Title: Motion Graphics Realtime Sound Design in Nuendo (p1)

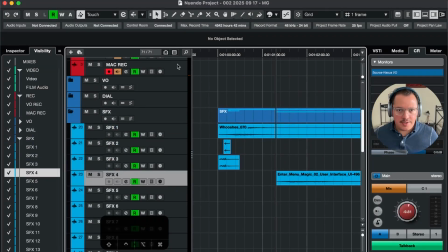497s
So why is this soften?
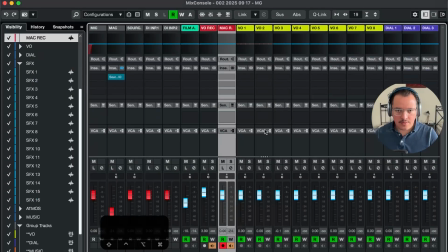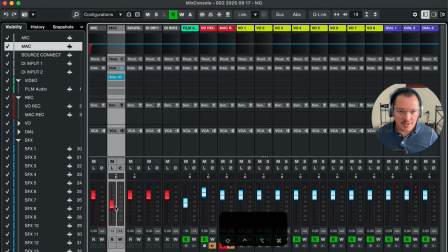507s
It's because of you.
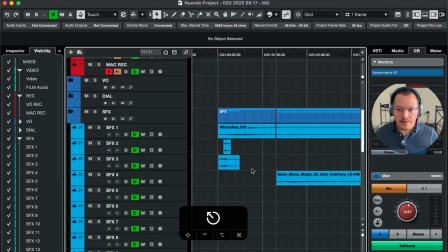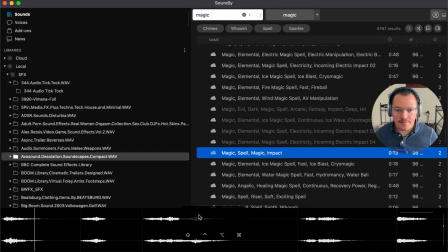514s
Okay. There we go.
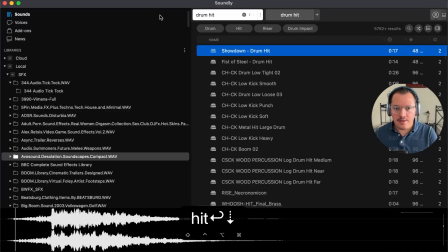525s
Maybe drum hit. No, too loud.
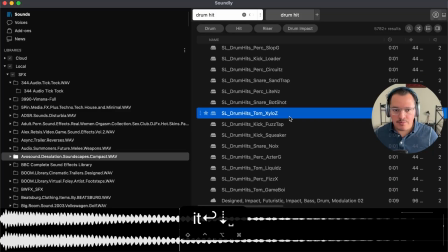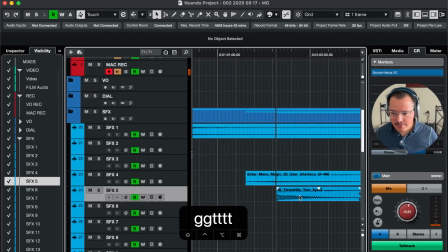538s
Maybe we can try that. So let's look at the video again.
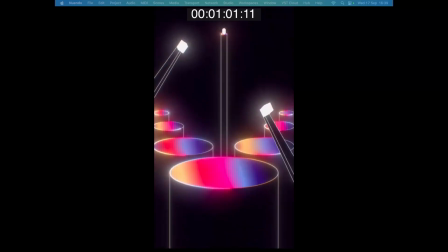544s
At the moment, we've got a hit there.
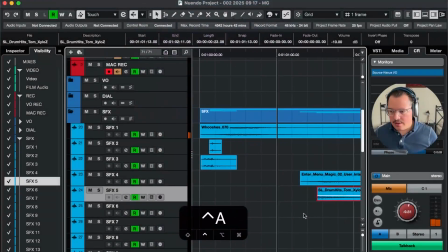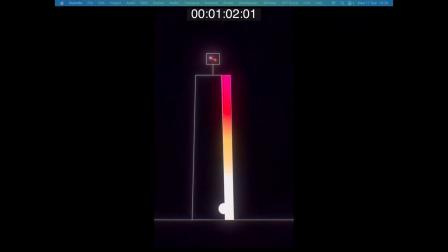554s
Okay. See, so
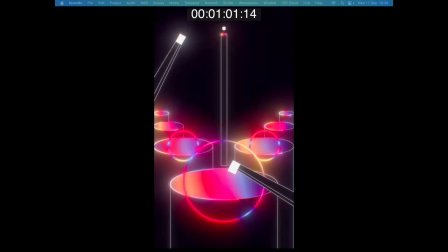560s
now I think what I want is something that portrays these extra circular things instead of just this one hit.
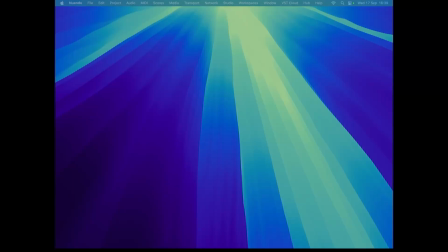576s
So I'm gonna revisit the magic
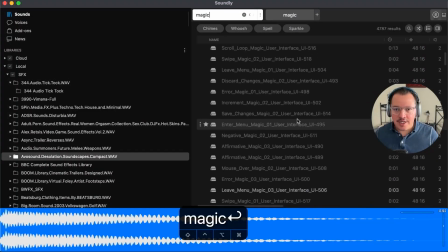582s
keyword, and let's see if we can find
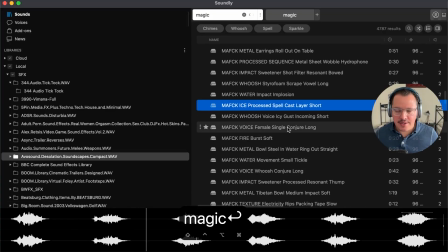589s
something that works for this.
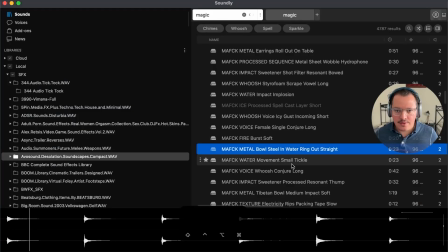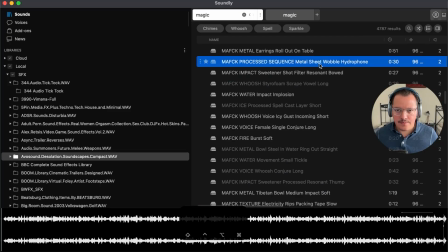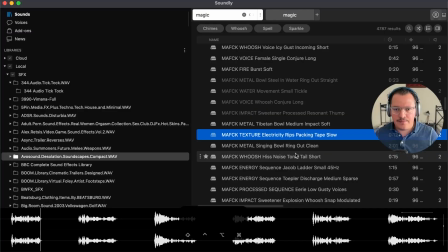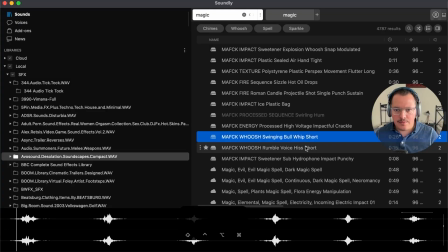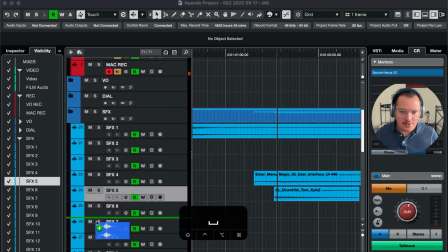615s
That sounds cool. So
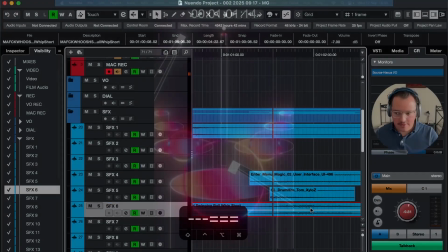622s
something that creates a bit of an after effect for these additional swirls.
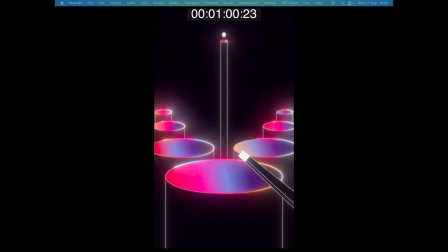629s
Let's see.
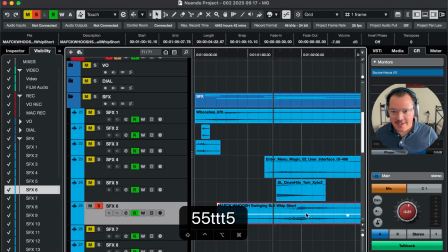642s
There's a whoosh inside that swirl, and it's kind of becoming our second whoosh for
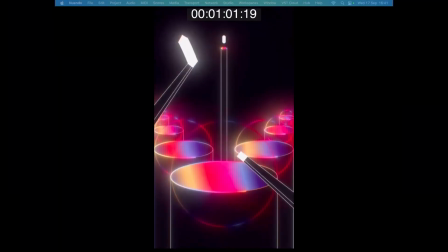651s
this section here that comes after the hit.
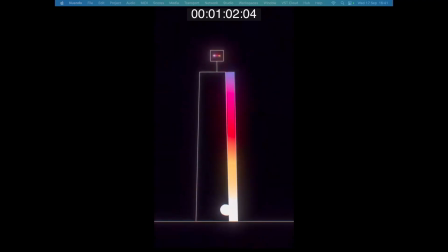655s
So these are little happy accidents that we like to see in our sessions.
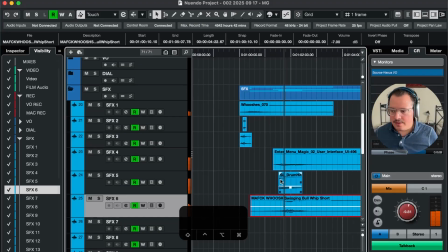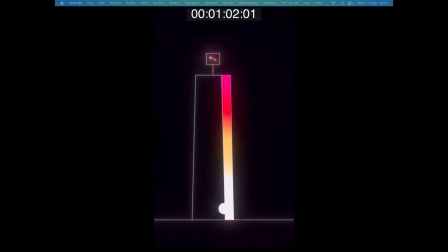669s
Now, what we're going to look for is something that would resemble this, what's it, type of marble swishing around from left to right. Let's see if we can find something for this.
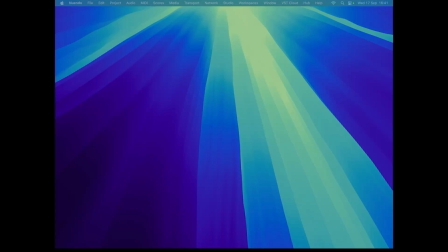689s
Marble.
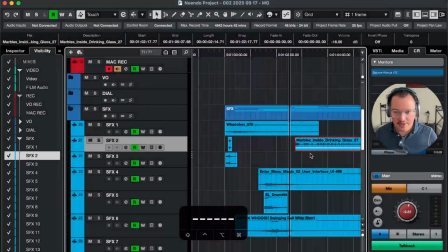704s
Maybe marble in a glass, potentially. So, oh, you were seeing the video there.
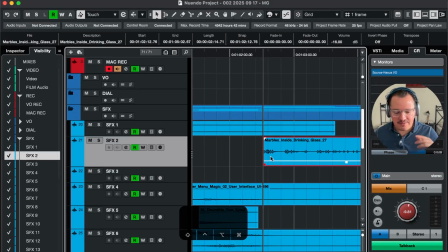710s
I need to get used to video and session switching. I'll get used to that.
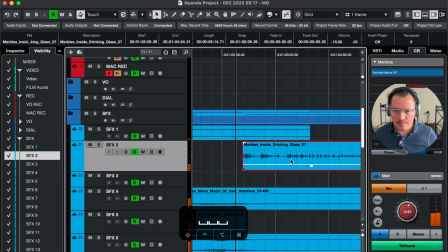So
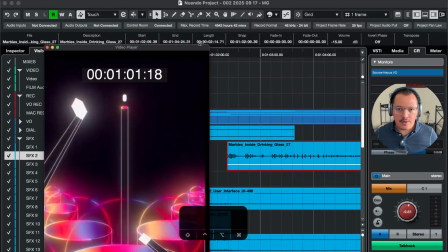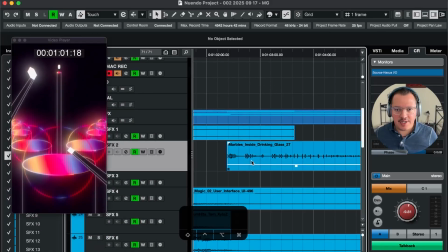739s
perhaps this might be an interesting way to see it too.